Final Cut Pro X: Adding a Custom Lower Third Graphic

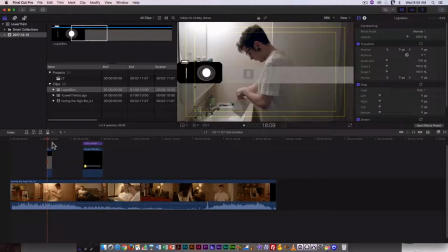8:12 And here you can see it's automatically coming into place in the middle of the frame. And it also seems a little bit large. So I'm going to, number one, I'm going to scale it down a little bit.
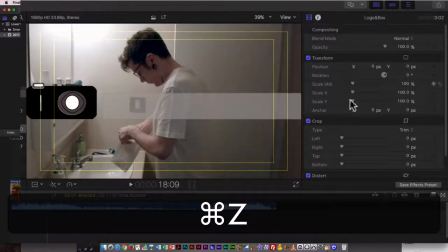8:26 And that was my mistake. I scaled the X. I wanted to scale all.
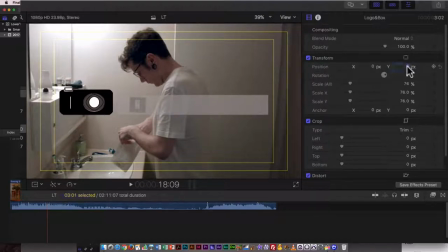8:31 And I am going to adjust the Y position. So I'm going to bring it down here a little bit.
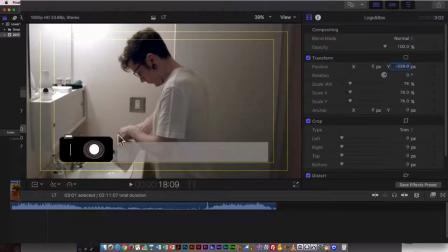8:38 Now, the graphic could actually extend a little bit beyond the title safe area. So if I wanted, I could just kind of move it down over here a little bit. And that's going to be fine. Maybe just tweak it a little bit, so bring it down a little bit more.
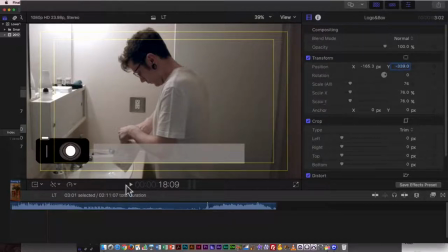8:55 Now, again, this is a lighter background. So the text that goes on it will have to be dark. And again, I'm going to recommend going with darker background colors and lighter text. So now that it's been positioned, it's exactly the same thing as last time.
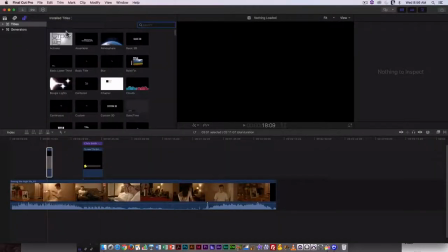9:11 Just go back to the title area.
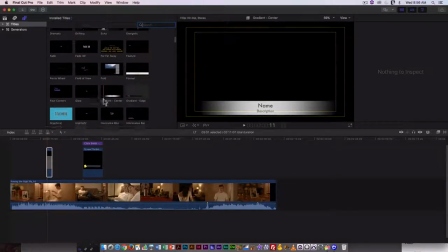9:16 And now there are, and you can see there are actually some defaults already here.
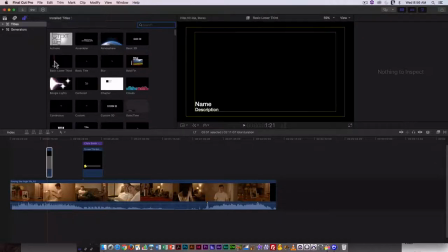9:23 The basic is going to work just fine for us. So I'm going to go basic lower third.
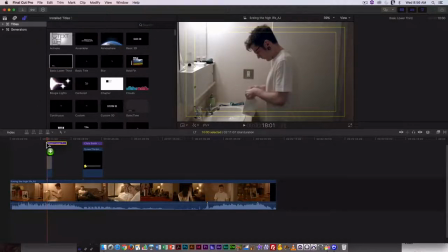9:28 And again, I'm just going to drag and drop that, change the length of either the text or the box to match how long I want it to be up for. And again, you have to keep a lower third up long enough for people to read it. So a few seconds is good.
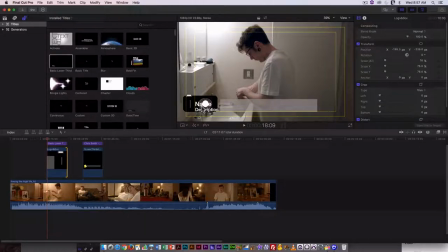9:49 So obviously this isn't going to work the way it is in terms of the position of the text.
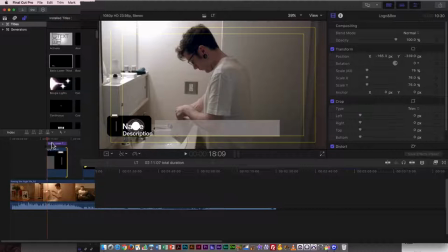9:55 So it's the same as last time. make sure it's selected in the timeline. And then I'm just going to go back to the video option here, and I am going to shift that X position over,
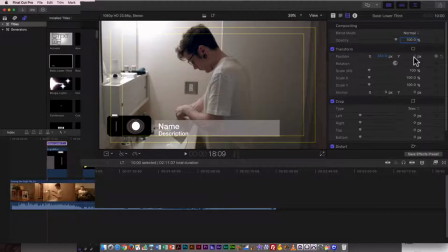10:11 and I'm going to shift the Y position up a little bit as well. So that's better in terms of its position on the lower third. Now, again, I might need to go in and adjust things like the color.
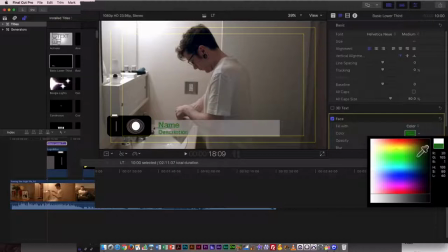10:25 So face, show, and here you can see you can pick simple is better. This is all about readability. So I'm going to go for just a very basic dark
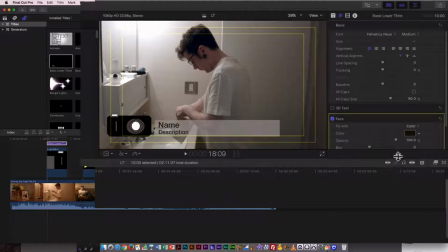10:43 monochromatic text. Okay, so I have the name. If I wanted to add anything else, I don't think a drop shadow would aid in any way here. A glow would just look pretty cheesy, but if you want to see what that looks like, we'll add a glow to it.
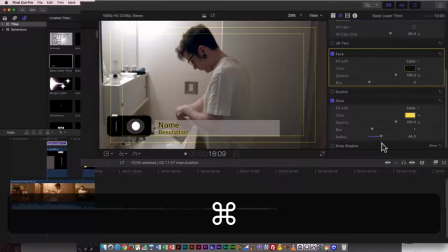11:04 And again, that in no way aids legibility. So this is fine.
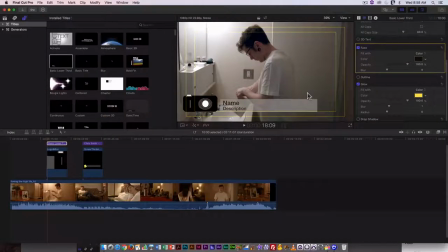11:10 Now, how you have to work will really depend on how you went in and did your lower third graphics to begin with.